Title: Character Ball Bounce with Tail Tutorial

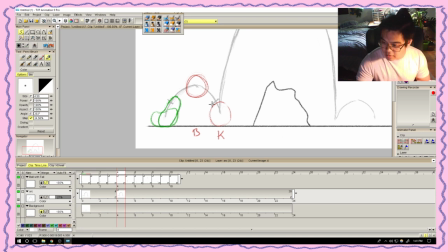(36:39)
So our stretch is from here, I guess, and then half of that with favors to the top, and half of that with favors to the top again. That's the exact middle.
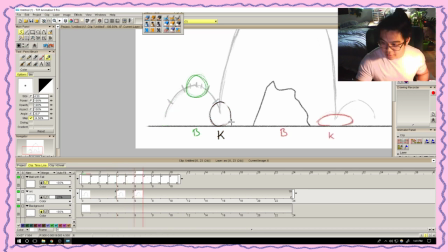(36:56)
And this is gonna squash. I'm gonna have to. Ooh, gosh, no.
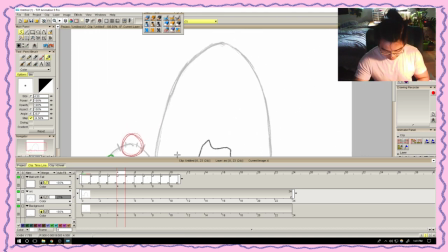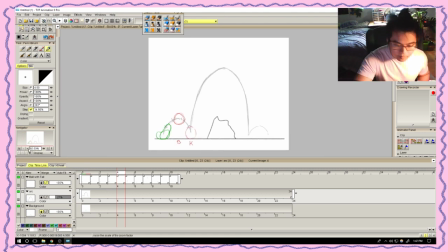Cool.
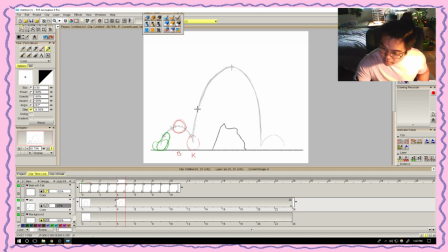(37:26)
That's our exact middle. That would be our stretch positions. Then in between,
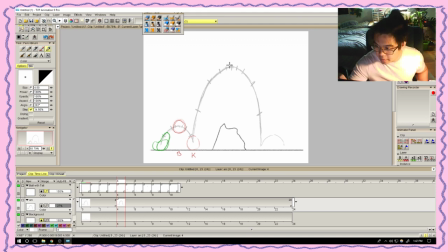(37:45)
and then more so if we need more, right? In between. So because we're trying to control our descent back down here,
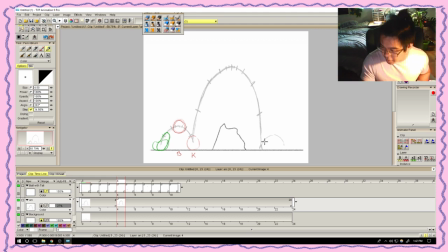(37:58)
we're gonna try to really try to hold the ball here until like we really need to let it go. The ball is gonna jump up,
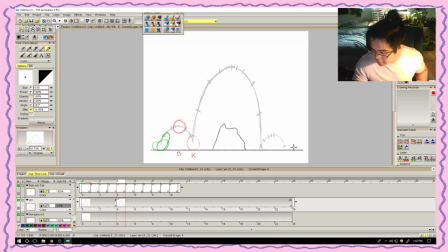(38:15)
and the final thing is over here. The final golden key is over here. So in between, and that should be it. You'll realize why there's 2 ticks over here for keys. It's because we're trying to control our weight back down.
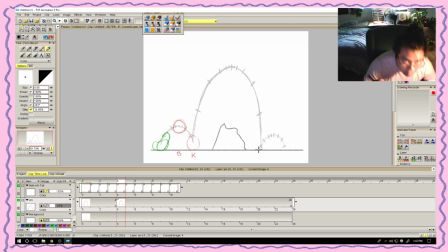(38:33)
It's essentially like when someone jumps and then there's that huge kind of like recoil, or kind of like they're just kind of holding themselves down in order to, like, when they explode kind of like back up again, it's not going to be as explosive, right?
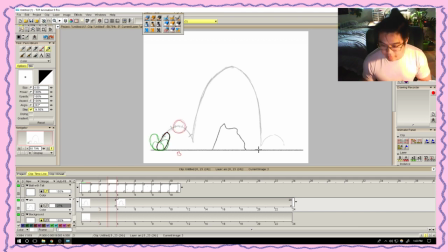(38:49)
But now that we have our arcs, we lock that again. Go back over here. There's no key over here, so that is our next thing.
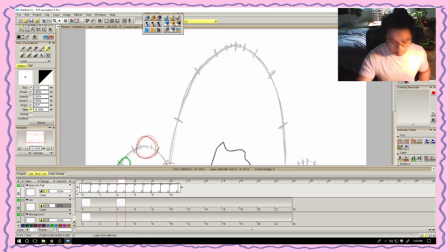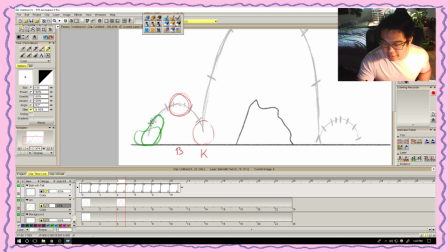(39:10)
This was what we considered our stretch, right? So, oh gosh.
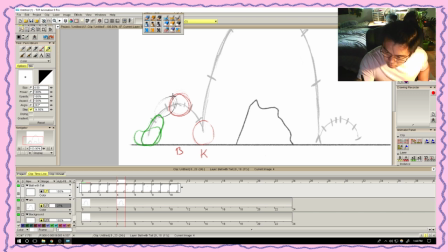Hey, that's not bad. In terms of ovals, right?
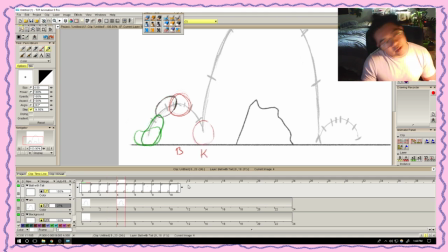(39:47)
Don't think it's long enough. Yet.
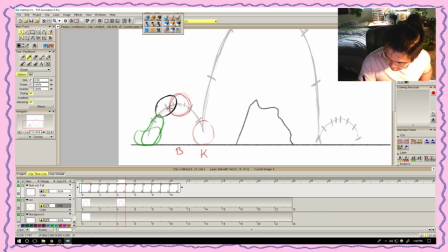There you go. And maybe over here it's gonna be more
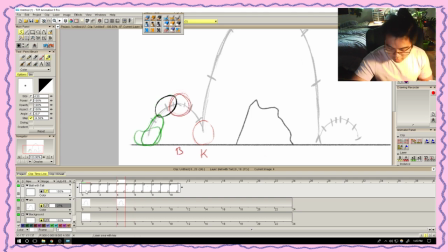(40:22)
circular as opposed to ovally. So insert image. Okay.